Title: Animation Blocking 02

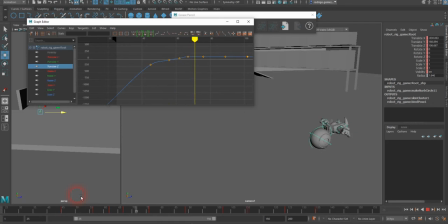487s
You can see he's going very fast, stops, and then radically continue moving here. So I'm actually going to change a little bit of the graph there.
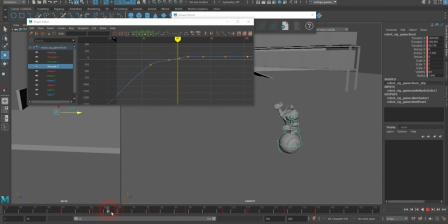505s
I'm stop here. I'm going to say, okay, when he arrives here, I'm not going to let him go forward that far. I'm going to make this curve make a bit more sense.
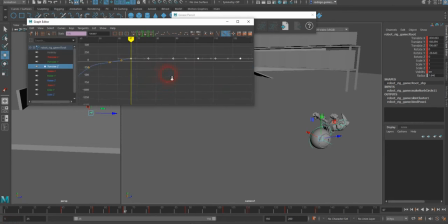518s
So I'm just going to grab this keyframe here, all of those keyframes, and I'm going to just use my move tool, middle mouse button, holding shift on my keyboard, middle mouse button, and I'm going to bring it down so that that graphic
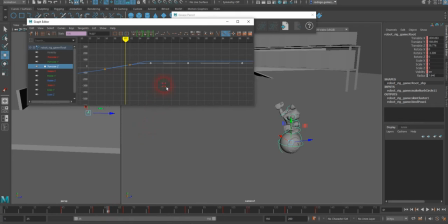537s
gives me a little bit of a better transition. So as he's slowing down, the line that is left behind there is kind of like the ghost of my my line how it was before.
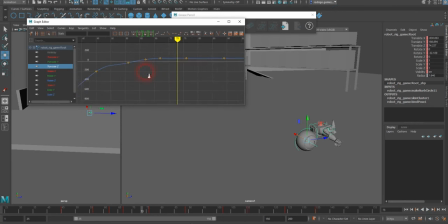558s
So it's also I want to also review here. I just moved that one down here, but I'm going to try to review. You see how the transition here feels. Let me just play back. It's not bad,
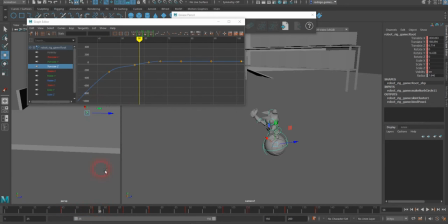577s
but if I wanted to make it more gradual, I can just say maybe this one I can crank it up a tiny bit more. So you see the line kind of following a bit more, like a better slow and process there. So slowing down
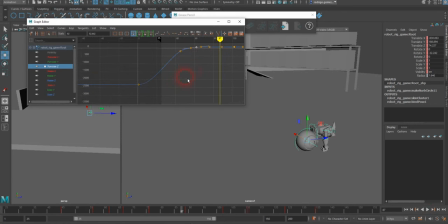601s
a little bit better there, so it's not so uneven. The other thing is that in the beginning he's not expected to start from easing in. I want him to be coming at full speed as if he was coming like that, you know. And again, this little line I think is a ghost from the previous version.
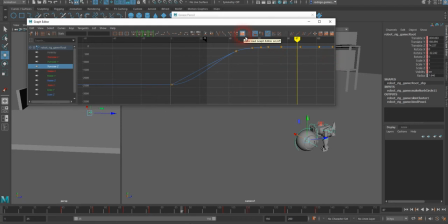617s
I think that comes when you have this little option key here activated. So that one kind of remembers what it was the last, graph editor on last version of it.
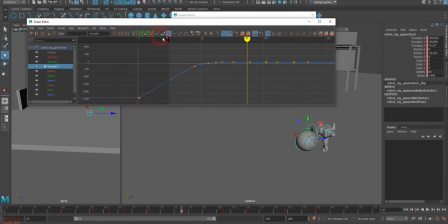632s
So this allows me to change the tangency. I went from a no, auto tangency here. I think this was one of these guys. I forget which one it was. This one. To linear tangency. That way there is a straight direction of the speed.
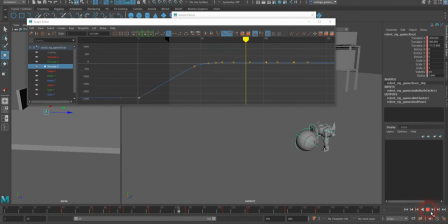651s
Of course, that won't be noticeable in the camera angle that I have now, but I can just play with that. I'm going to
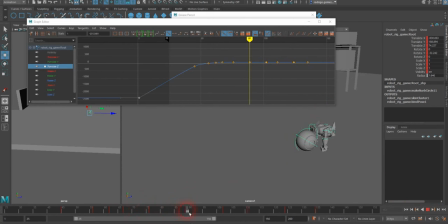667s
make his skid a bit longer. I think that he could have a longer skid, and that same in the translation in Z. That is happening from frame 56 to frame 67,
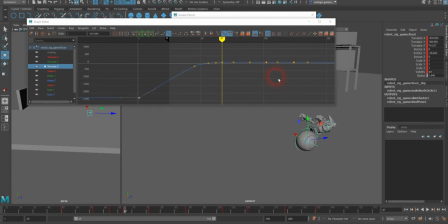682s
and that is going to make some change in the timing too, but I think it's better if I do that. I feel that he's a bit too
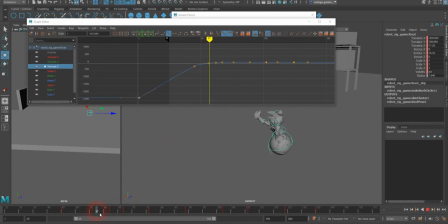694s
stopping a bit too rigid there, so I'm gonna try to make him skid from here forward. So I'm gonna grab actually all of these keyframes,
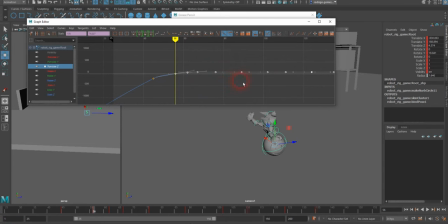710s
including that one, and I'm going to modify using some of these tools that I got here. For example, I can try scale
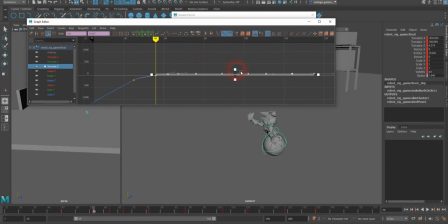725s
to scale and move the region, so I can grab and just select all of those and kind of increase it manually here. Let me try one more time here.